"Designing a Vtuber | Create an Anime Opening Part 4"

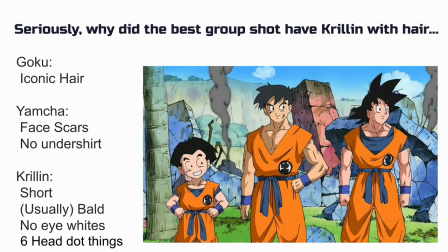What makes the character stand out amongst its peers? When Goku, Krillin and Yamcha all wear the same outfit, how do you tell them apart?
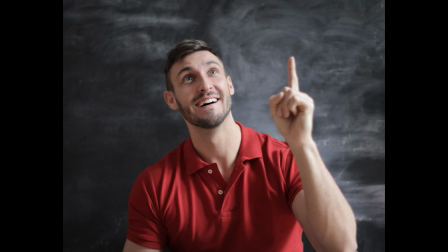In my mind, a signifier is, removing everything else if you just had these, you could still recognise the character.
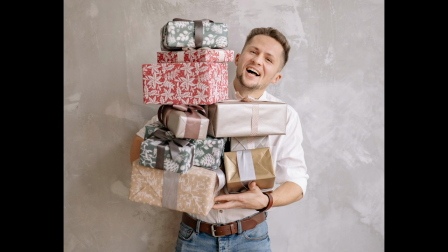You don't need many signifiers, but you need what you have to stand out, so let's start with Korone once again.
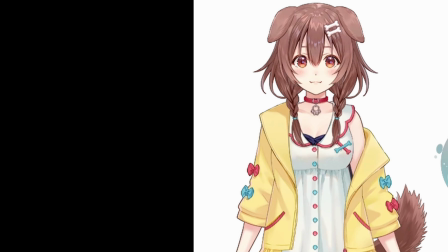The two main signifiers are, without a doubt, tail and ears. Next I would say are the bones in her hair, and perhaps also her collar.
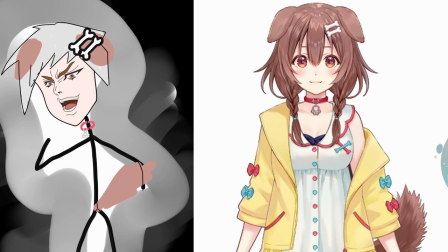See, if I draw a stick figure with a different hairstyle but these four features, it's still recognisable as Korone.
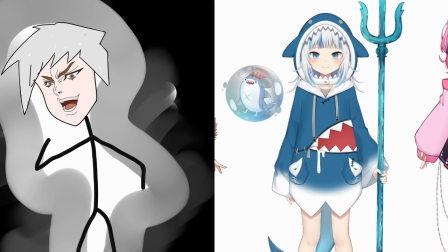With Gura it's obviously the hoodie, and also her tail, but the hoodie is too large a signifier so let's just take the two main features,
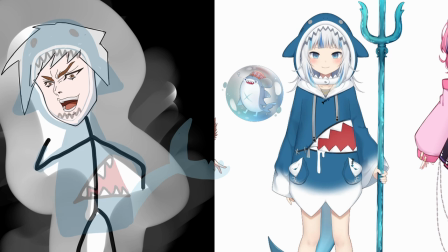the shark head with its fin hoodie parts and the large drooling mouth with teeth.
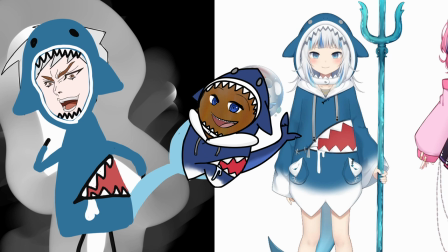You can see how well it works as a signifier because I drew for a previous video a potato version of Gura and it was still recognisable.
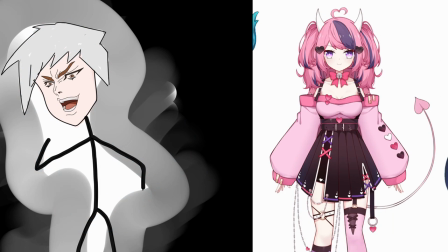With Iron Mouse it's a little harder to say. Definitely the horns and tail once again, but I actually think the hair itself is a signifier, as much as it makes for a weak silhouette. More specifically the two colours of her hair, or to be even more specific the large streak of dark purple, and the heart-shaped cowlick.
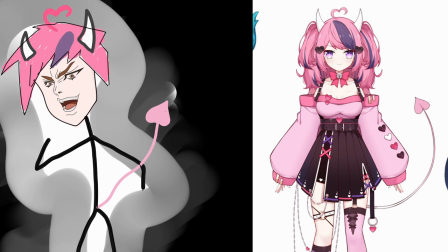These features stay predominantly stable even across her different model designs and hairstyles.
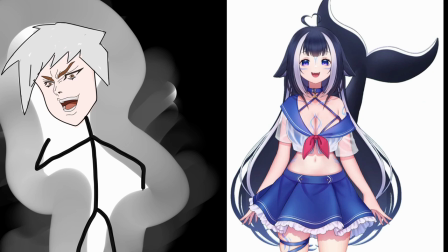Finally, Shy Lily, which, surprise surprise, the tail and her fin-like hair bits that come off the side of her head. She does have another very interesting signifier though. Her face and body paint.
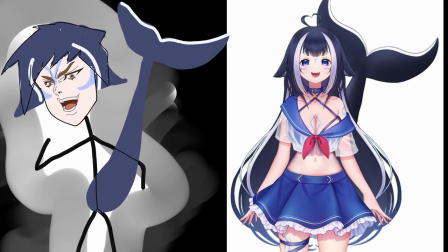Or are they supposed to be tattoos? Either way, cut her hair, change her outfit, but keep those three things, it would still be recognisable as a representation of Shy Lily.
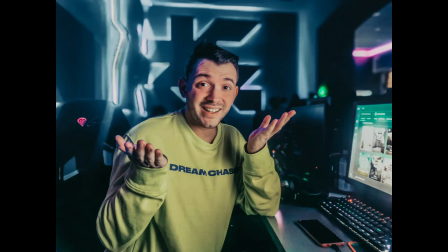Now that we went way too long, no wonder I usually do breakdowns as part of an hour-long plus stream,
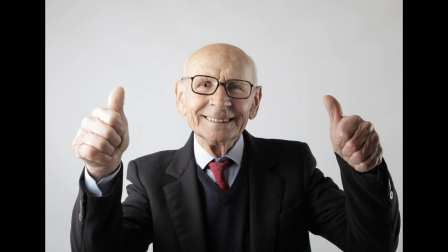but I think there was definitely some valuable learnings to be had. Let's list them out explicitly.
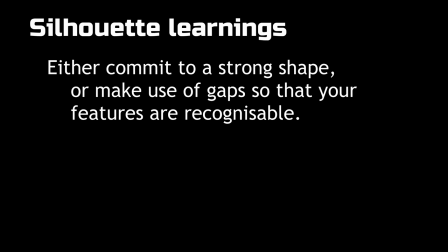Silhouette learnings. Either commit to a strong shape or make use of gaps so that your features are recognisable. Don't try to blend the two. Don't overcomplicate.
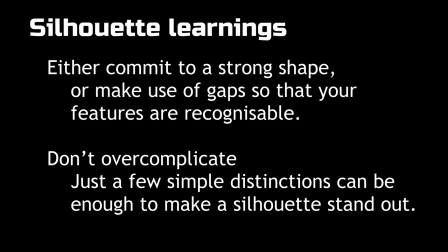You don't need a bunch of different things hanging off or jutting out of your silhouette, just a few simple distinctions can be enough to make a silhouette stand out.
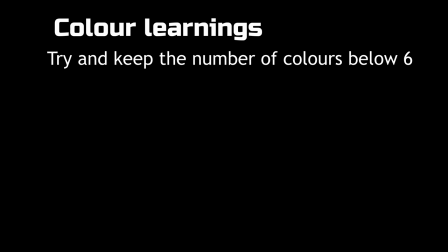Color learnings. If you've got more than six colours you're doing it wrong. Remember the rule, primary colour, highlight colour and contrast colour.
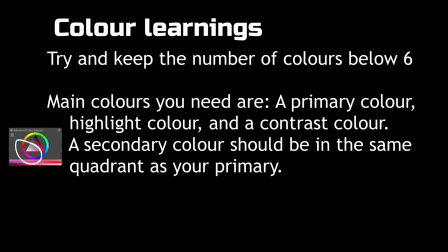A secondary colour should be in the same quadrant as your primary colour if you decide to have one.
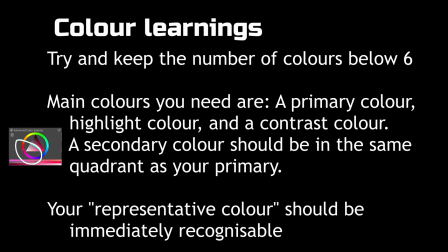You want to be able to look at your design and its colours and quickly be able to recognise its representative colour.
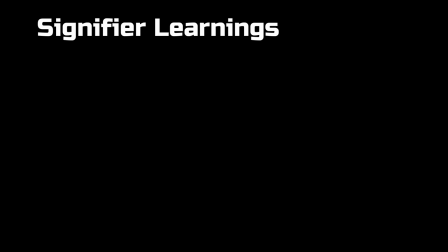Signifier learnings. Half jokingly when I say this but have a tail, or something that serves the same purpose as a tail.
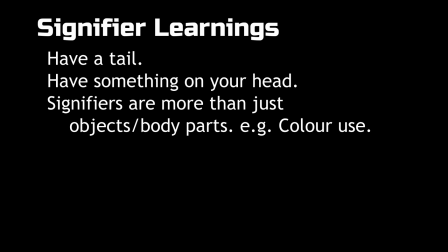Less jokingly, have something on your head. Signifiers don't have to be an object or a body part, they can also be a way a colour is used.
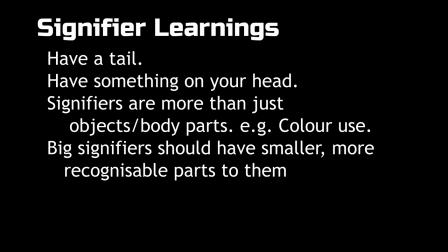Even if a signifier takes up a large part of a design, there should still be distinct parts of that signifier that by themselves are recognisable. You probably don't need more than three signifiers,
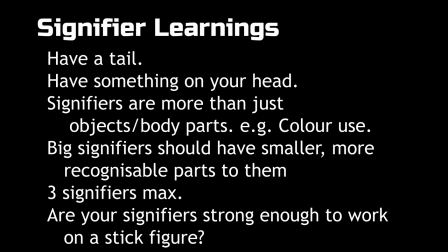and you should still be able to draw a stick figure approximation of your design with just the signifiers and still have it be recognisable.
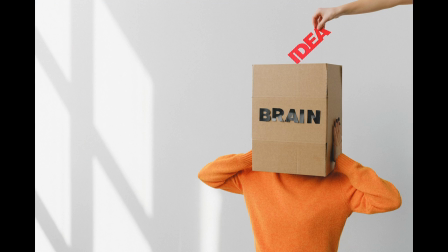I think that just about covers it. So, using those learnings I guess I should start working on my own design and see how many of the learnings it fulfils.
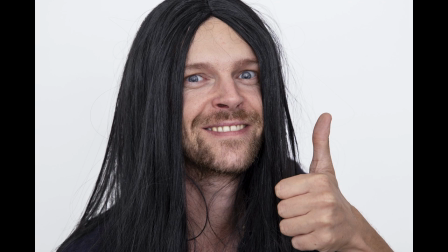Maybe if I make enough progress before editing this video I'll quickly show my progress here.
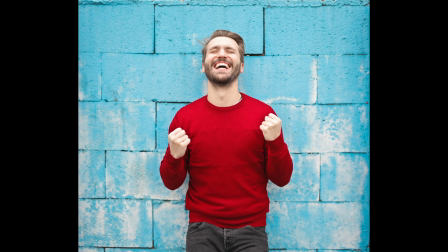Hopefully that wasn't blank because I've already written a pause into the script. Is there anything to do with character a design that you think I've missed?
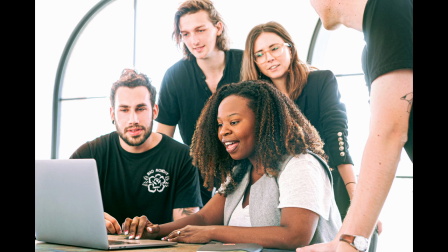Let me know in the comments down below. Otherwise, if you're interested in seeing how I implement my own VTuber avatar, subscribe to stay notified.
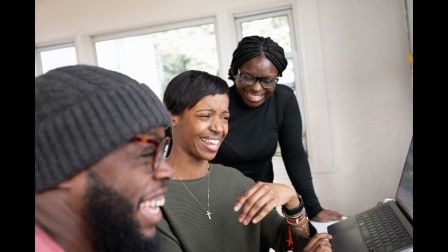You should also check me out on Twitch at twitch.tv slash blobbitmcnugget where I'm almost
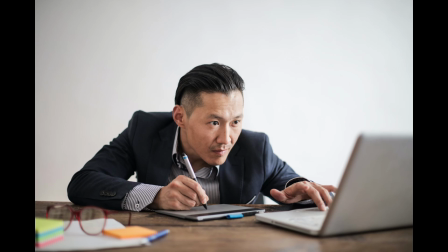certainly going to be streaming some of my design process and where you'll catch my VTuber debut. It would be great if you could come and join me. After all, it's we attempt new things, not I attempt new things.
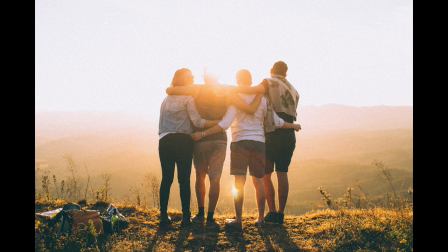Thank you all for watching and I hope you have a fruitful day.